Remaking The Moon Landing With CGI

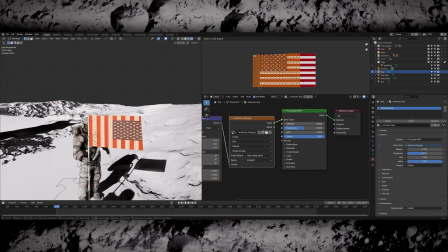249s
I modelled a quick flagpole, then added some geo for the flag itself. I unwrapped it and applied an American flag texture, then subdivided it slightly and started working on a cloth simulation.
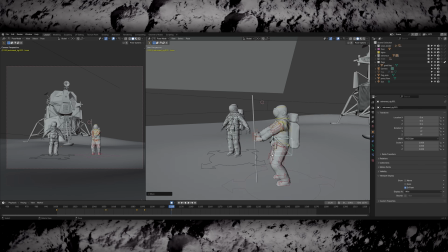257s
Like with the animation, I was keeping in mind that there's lower gravity on the moon, as well as there being no air, so everything like drag is affected differently in space.
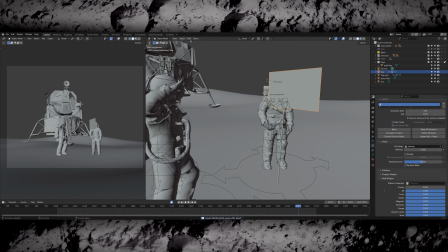265s
I turned the gravity off completely for the simulation. I know that's not completely physically accurate, but it was much easier to get the result I was going for.
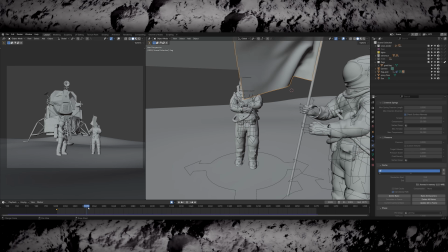271s
I played around with the stiffness and dampening settings of the cloth simulation slightly,
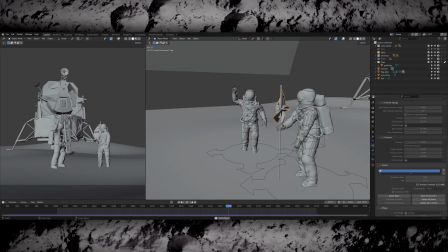275s
but I kept finding due to the movement of the flagpole coming down, it kept folding in on itself and ending up in a very strange position.
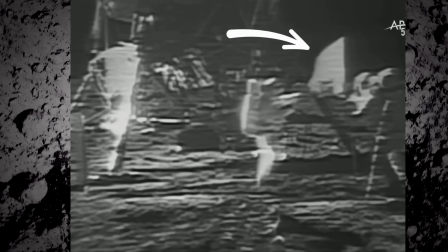281s
If you look at the real footage, you can see it stays pretty rigid throughout the entire shot, and at the end they hold it up to camera so you can see the American flag very visibly.
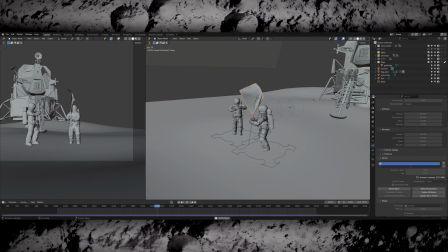288s
To cheat this slightly I ended up putting a wind force field behind the flag. I increased its strength just until the point where it would catch the flag slightly and keep it straight and then to avoid it adding too much
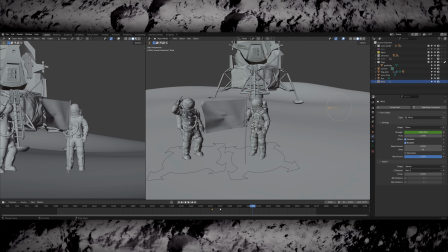296s
extra movement to the simulation I keyframed the strength of the wind to go back down to zero so it wasn't affecting the movement anymore. So it was a bit of a cheat but in the end I got the result I was after and so I baked out the simulation and rendered everything to composite.
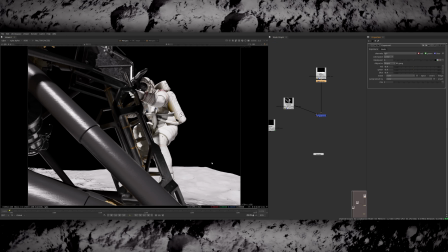308s
I rendered the background of the moon separately and then I rendered two passes for the foreground. The first was the beauty and then the second was a utility pass.
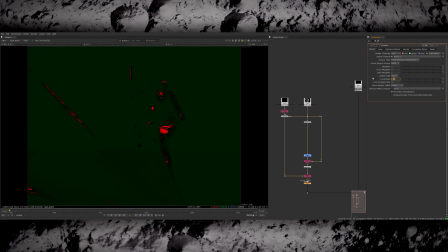315s
This contains cryptomats and depth information. I started by using the depth pass to add some subtle depth of field into the foreground just to create a bit of separation.
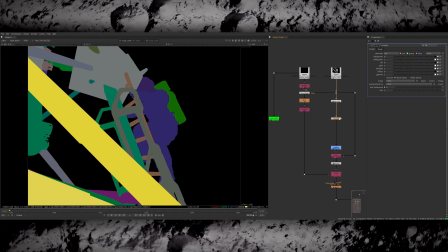323s
I used the cryptomats just to balance a couple of the elements of the CG. I felt these foreground poles were slightly distracting so I created a mat for them and brought down their exposure so they were less prominent in the frame.
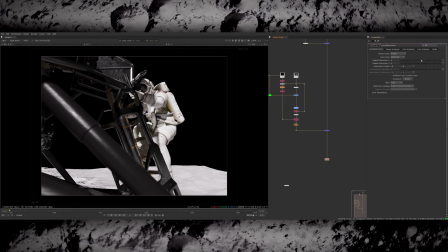332s
Then I started adding all the fun creative stuff. I rendered with 10% overscan so I can add some nice lens distortion.
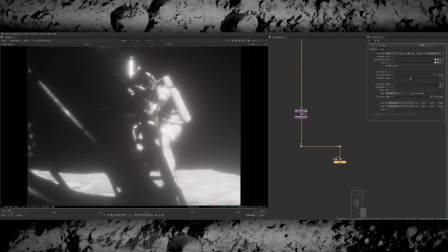337s
Then I tackled the overexposed glow look that I showed at the beginning. I ended up achieving this with a couple of different glows, one just on the extreme highlights and then one that was more of an overall glow for the whole shot.
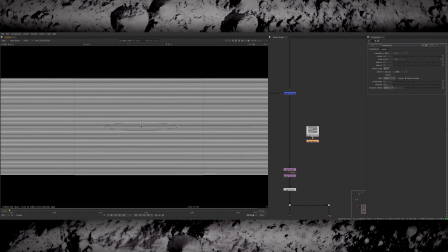346s
To make the scan lines I used a checkerboard, scaled down the squares to be tiny and then stretched it horizontally so I just had one lot of lines going through the whole frame.
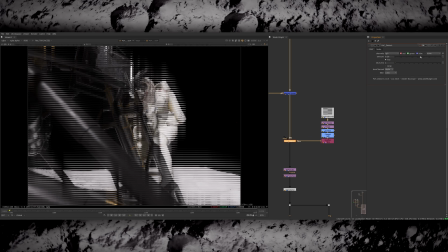353s
I then used this as an alpha to slightly distort the footage, so wherever the white lines are is shifting the image over by a few pixels, creating this slightly interlaced look. Then I'm scaling the footage down and then scaling it back up. This introduces a lot of pixelation and also some artefacts from the resizing.
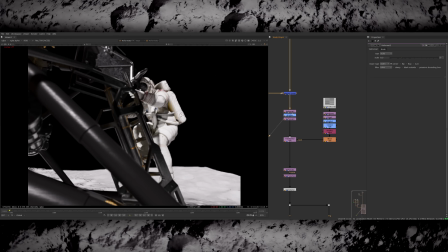368s
Normally this is something you would try to avoid But in this case because I'm trying to mess the image up It actually works in my favour I added
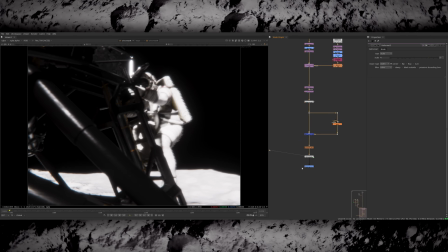374s
a saturation node and took all the saturation out So it's purely black and white And then created an elliptical mask which I used for the
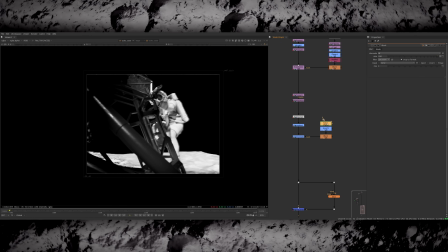379s
gradient I softened it off a lot so it was very gradual But I made sure that the corners of the frame really dipped down Into almost complete darkness
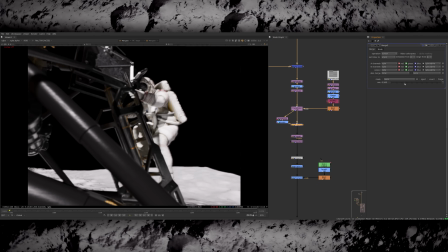386s
To create the ghosting effect I just transformed the entire image over Then screened it back over the original plate Then by turning the mix down
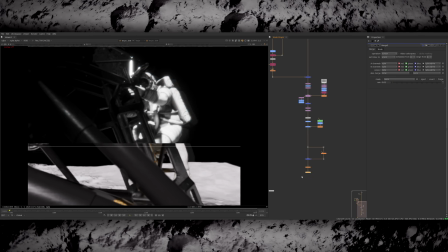392s
I can introduce more or less Of the ghosting and doubling effect Because the blending mode is set to screen you only see this effect on the bright parts of the image as opposed to doubling up everything in the frame.
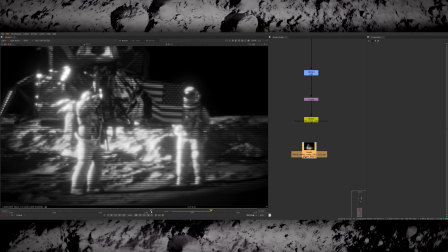401s
And finally I felt like the playback was a bit too smooth. The original broadcast is quite juddery and feels like it's a much lower frame rate so to do something similar I added a frame hold in Nuke and started by setting the increment to 3.
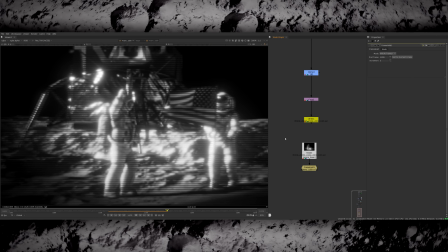411s
This means it will only play every third frame of the render and it will hold it for 3 frames as well so it feels like it's a much lower frame rate. Then to make it fluctuate slightly I multiplied the increment by a noise modifier so it would go between about 2.5 and 5 making the frame rate variable throughout the shot which felt more like a stuttering live broadcast rather than just a fixed frame rate
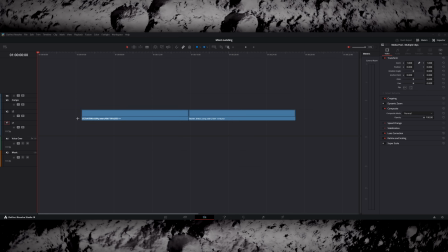430s
then for the final touches i bought it into resolve to do a color grade most of the look development i'd already done in compositing
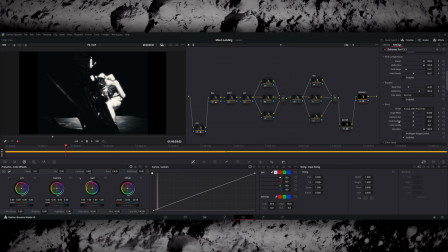435s
like the vignette in the softening of the image there's just a few things that i thought would be better handled during the color grade first of all i played with the contrast i lifted the black significantly in the shot which gives it that faded look if you look at the original images again the blacks
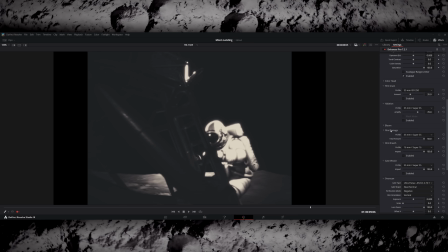447s
are extremely lifted so i was trying to mimic that in my renders then i added some grain technically this should be digital noise rather than film grain
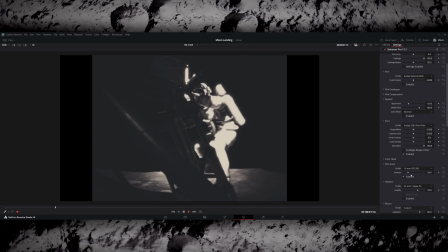453s
but it looks pretty similar especially after youtube compression i don't think anyone will notice anyway it's just to add that static effect to break
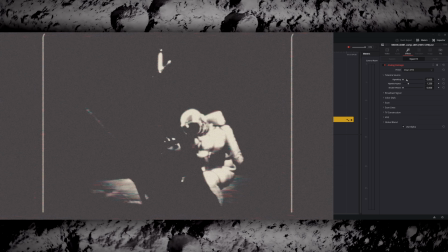459s
up the cleanness of the render then just for fun i started messing with some of the open effects in resolve and actually found a few that worked really well
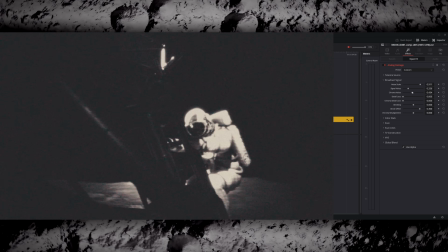465s
there's a plugin called analog damage which allows you to introduce loads of retro overlays and implement things like vhs effects onto your footage i didn't go too strong but there's a couple of things that i found that worked really well one was called broadcast signal noise which gives some kind of flashes of various colors throughout the frame. There's also a slider for ghosting in this which I turned up. I already did this effect in Nuke but I ended up adding some more in Resolve as well.
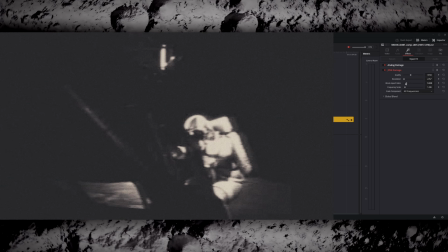485s
I just thought it looked cool so why not. And the second effect I use is called JPEG Damage. This is mostly for messing up the resolution and adding extra compression into your image.